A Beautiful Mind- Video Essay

Putting your audience in the shoes of the main character is something any good film is able to do.
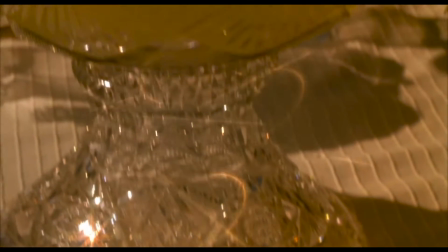Ron Howard's ability to do this in A Beautiful Mind is one of the main reasons he won the Best Director Oscar in 2002 for the film.
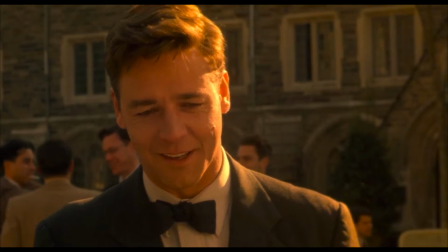The film follows the story of mathematician John Nash. Initially, he's unaware he has schizophrenia.
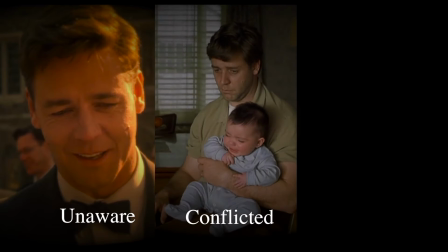He then becomes conflicted and eventually accepts that he has it.
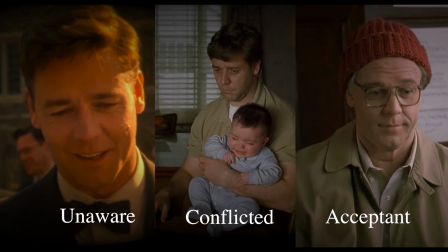The film tries to illustrate what John Nash thinks of his illness at each stage. Pivotal in showing Nash's development is the portrayal of the characters he hallucinates: Parcher, Charles and Marcy.
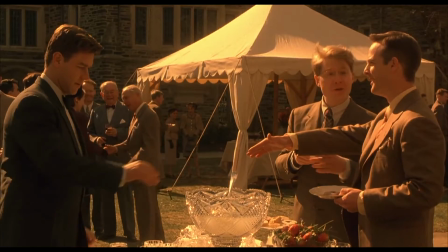At the start, Nash has no idea he has schizophrenia, and likewise we, as the audience, also have no clue.
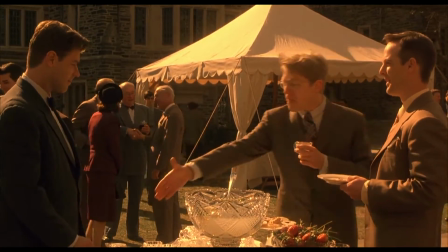However, the director puts us in Nash's mind by introducing characters in a specific way.
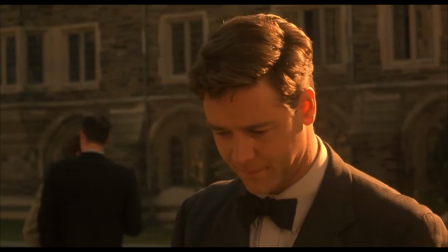In schizophrenics, auditory hallucinations often come before the visual hallucinations.
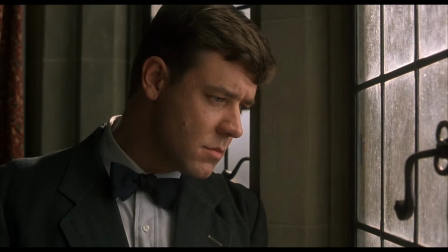Therefore, in each scene with a hallucinated character, the character is heard first, then seen.
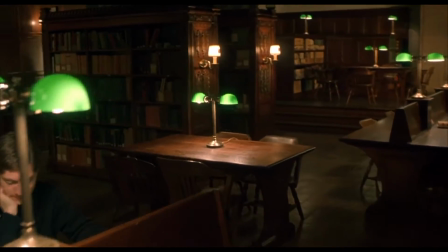Ron Howard does this time and time again. An auditory cue, You've been in here for 2 days. then the visual.
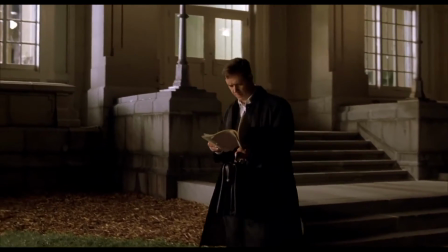Another example.
Professor Nash.
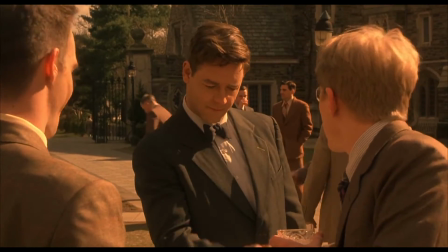He does this with real characters too, since at this stage of the story, Nash cannot distinguish between the real and the fake characters.
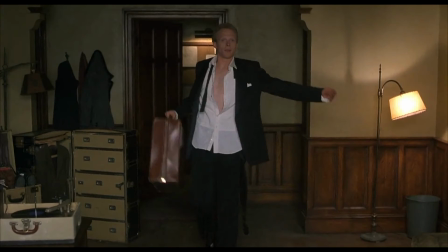Hi. Saul, Richard Saul.
Howard also uses shots from Nash's perspective, although not straight on.
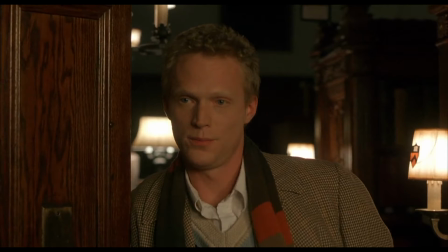This makes the fake people seem real.
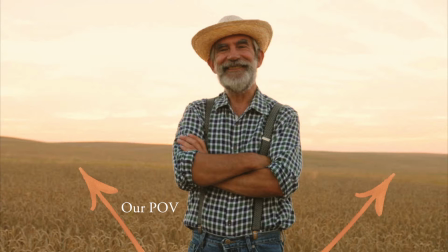Assuming that we're the main character, a shot like this is far more similar to the way that we see the world than a shot like this.
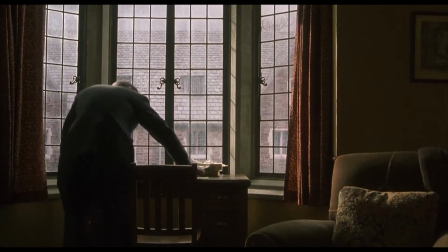In addition, Ron Howard decided to use Paul Bettany's British accent as an asset that would help the film.
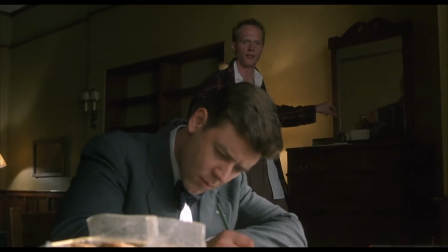Cock was mine, the tail belonged to a particularly lovely young thing with a passion for...
His accent puts him apart from the rest of the characters.
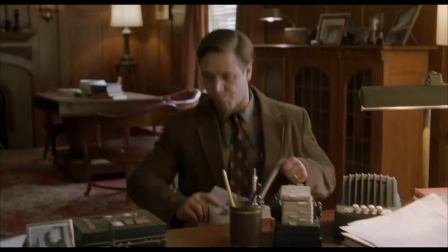However, this is subtle enough that before the illness revelation, he's believable, and after the illness, he seems slightly odd.
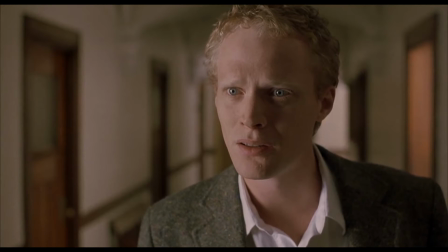Once we are told he's not real, we notice how much he sticks out. He's a blonde British guy in an otherwise all-American set of characters.
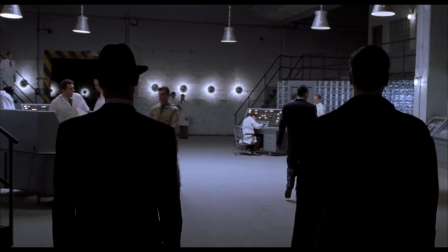The Department of Defense scene was filled with equipment that was a bit too advanced for the film's time period.
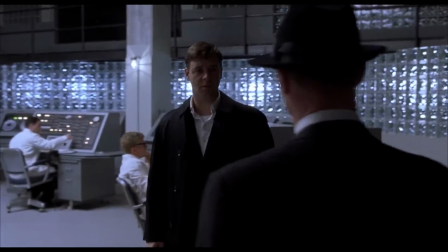It's so brilliantly done that subconsciously perhaps we notice that it seems a little fake, but we don't question it.
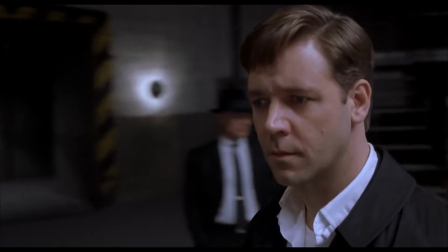It's a film after all. This is to put us in Nash's position once again.
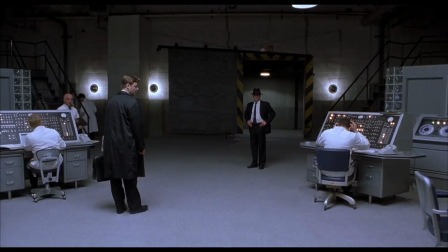He accepts his hallucinations even when they don't seem realistic.
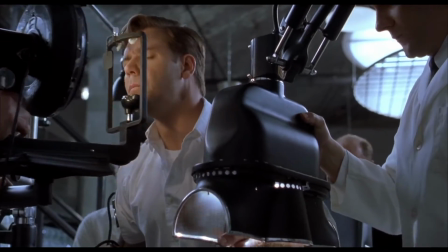On a second viewing, we may notice that the scene looks a bit fake, and we might laugh at some of the lines the film expertly gets away with.
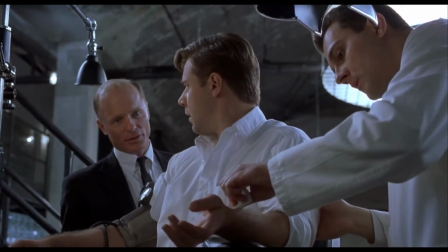He just implanted a radium diode. Don't worry, it's safe.
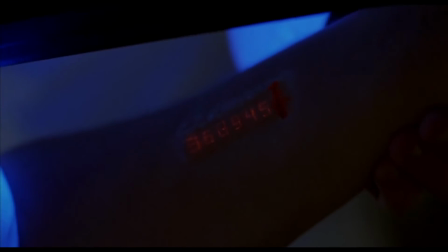The isotope decays predictably. As a result, these numbers change over time.
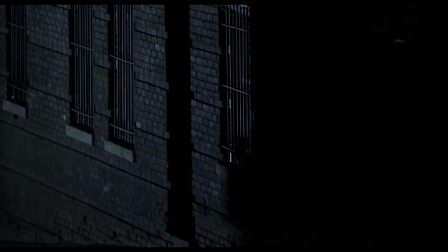Even the music is used to subtly suggest Nash's hallucinations are not real.
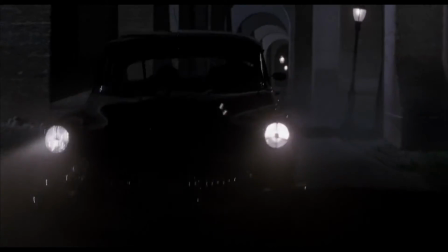A car scene in any other film would have a fast-paced soundtrack,
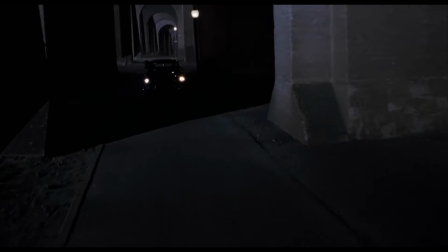but the music composed for this scene is calmer, as if it's a dream.
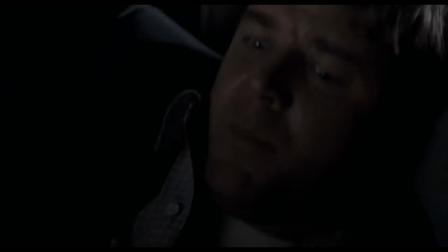Yeah, take this. I ain't shooting anybody. Take the goddamn gun!
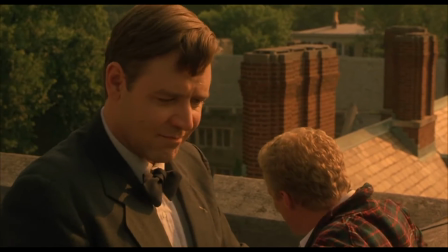No!
What also sets the fake characters apart is that they're hugely influential and know Nash inside out.
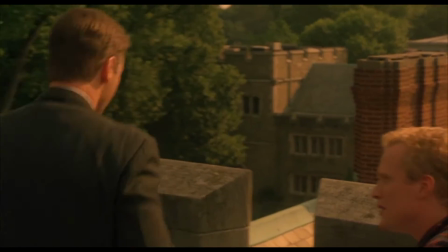This is due to the fact that they're imagined by Nash himself.
Find a truly original idea.
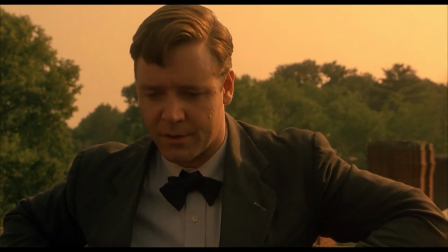That's the only way I'll ever distinguish myself. It's the only way that I'll ever... Massive.
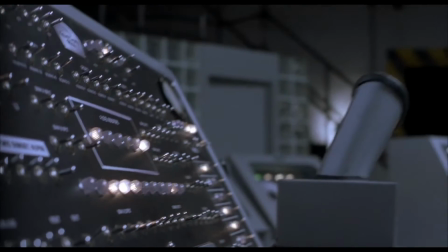Yes. Commit this list of periodicals to memory.
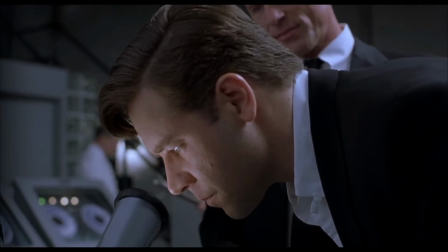Scan each new issue. Find any hidden codes, decipher them.
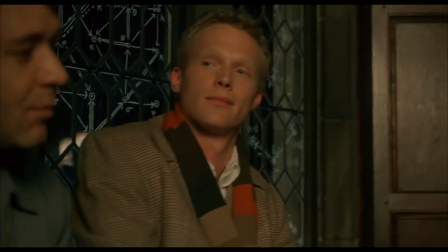But pizza... Now, pizza I have enormous respect for.
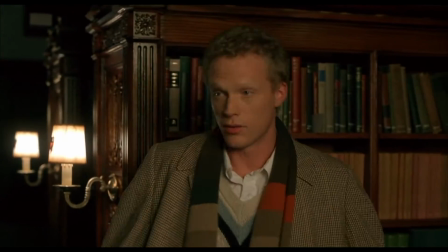And of course, beer.